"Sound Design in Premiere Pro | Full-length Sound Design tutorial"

In this video, I'm going to walk you through how I would build a soundscape for a sequence in Premiere Pro from sourcing the sound effects to the editing techniques I use to give the scene another dimension. This video is a deeper dive into the how of some of the concepts I talked about in last week's tutorial on how to create more engaging videos by using sound effects. If you missed it, I've pinned a comment below with the link. Now, let's jump into Premiere Pro.
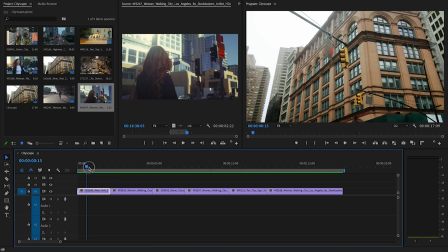[0:27]
So here's a quick sequence I put together of a woman walking through this busy city. Let's jump over to Storyblocks Audio and find some sound effects to suit these shots and start to build more of a story.
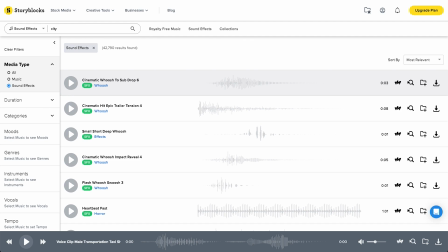[0:42]
Let's just start with typing city into the sound effects search box and see what comes up.
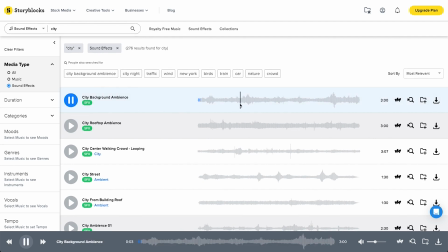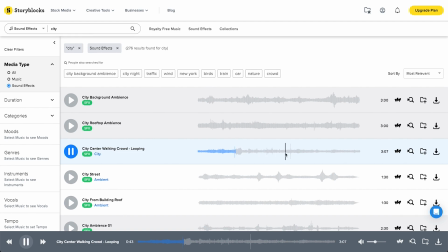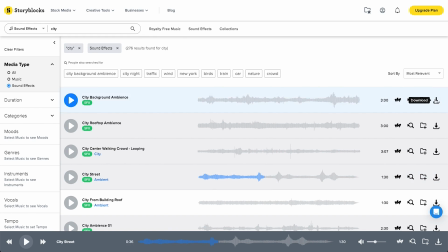[1:28]
When I look for sound effects, I normally download a few that I think will be good for the scene that I'm creating.
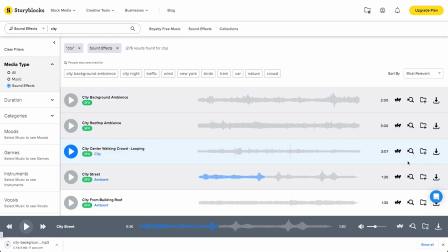[1:34]
And when I place them in the edit, I can see which ones I like the best. And that's going to be a starting point for our background sound effects.
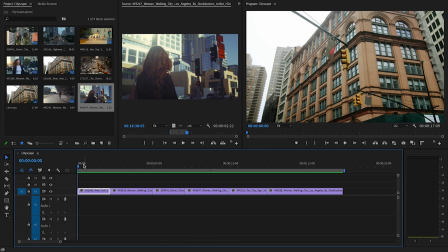[1:42]
If we jump back into Premiere and have a quick look at the shots. So I've got an establishing shot that just shows the city.
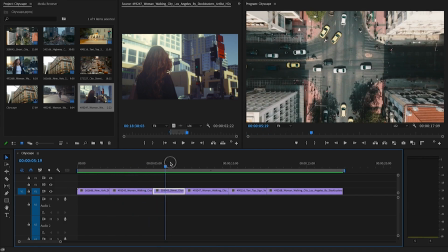[1:49]
I've got the woman walking across the crossing. An aerial shot of the whole scene.
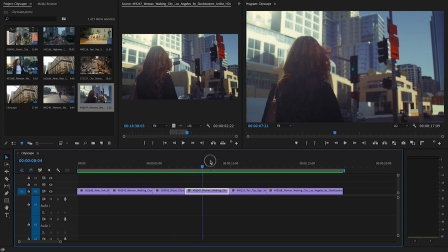[1:56]
A different shot of the woman,
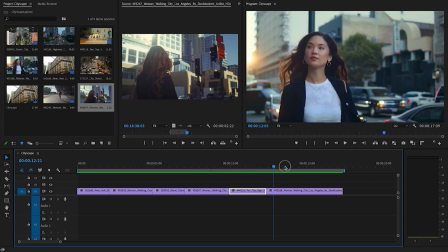[1:59]
a taxi taking off, and finally we see her face in the final shot.
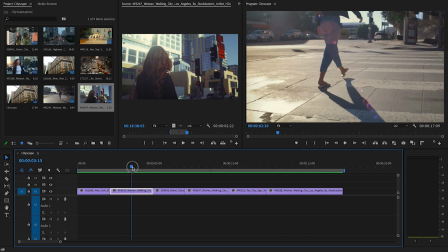[2:06]
So looking at all these individual shots, I want to find maybe a walking buzzer for this particular shot.
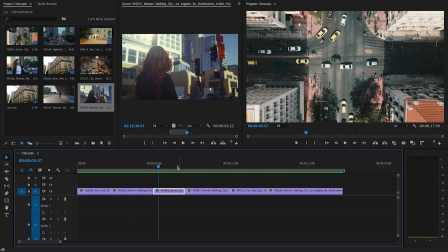[2:15]
This one is further away, so it's going to be more just an ambient background noise shot.
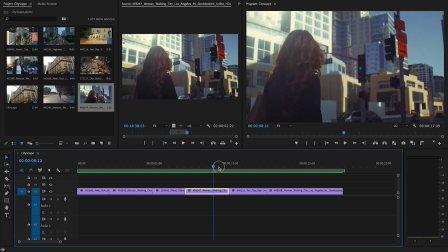[2:20]
This one is more of a close-up, so there might be more sounds of people around her or different traffic passing her by.
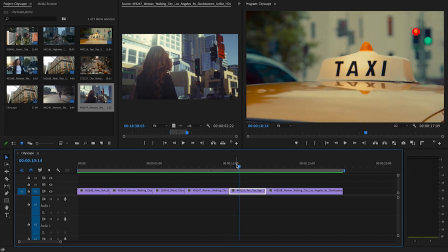[2:29]
We could even look for a sound effect of someone hailing a taxi. And then we're back to another close-up.
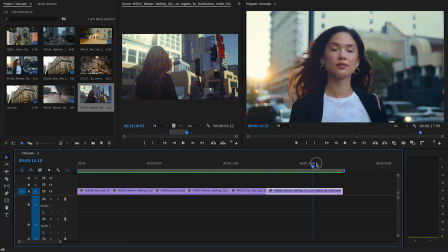[2:36]
So a lot of these differences are going to be quite subtle.
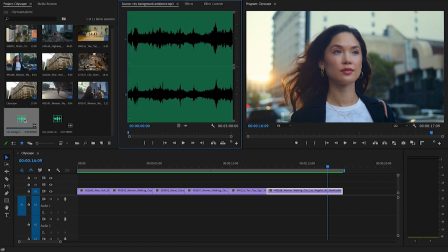[2:41]
And there's nothing wrong with using a single ambient background track like this one for the entire scene. But we're going to take it a step further just now and build a whole world around this 17 second sequence. So to start with, I will just drop
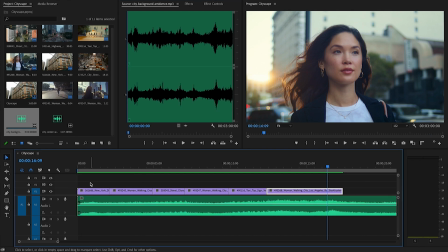[3:00]
this background ambience into the track and just have a listen to what it sounds like.
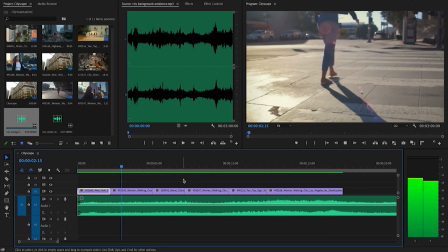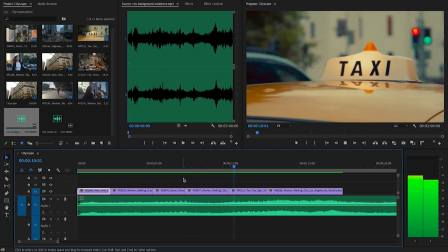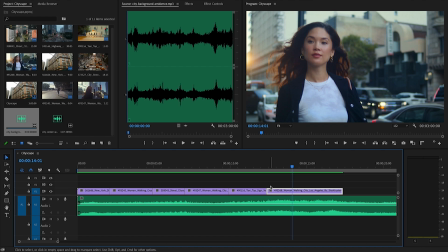[3:20]
So that section there is pretty hectic with the building of the siren, which if that's what you're going for, then that's great. But I think I'm going to look for a slightly less dramatic section of this sound effect.
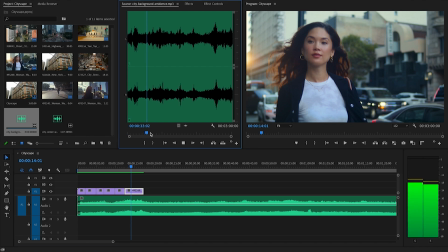All right, and I might use something like this instead.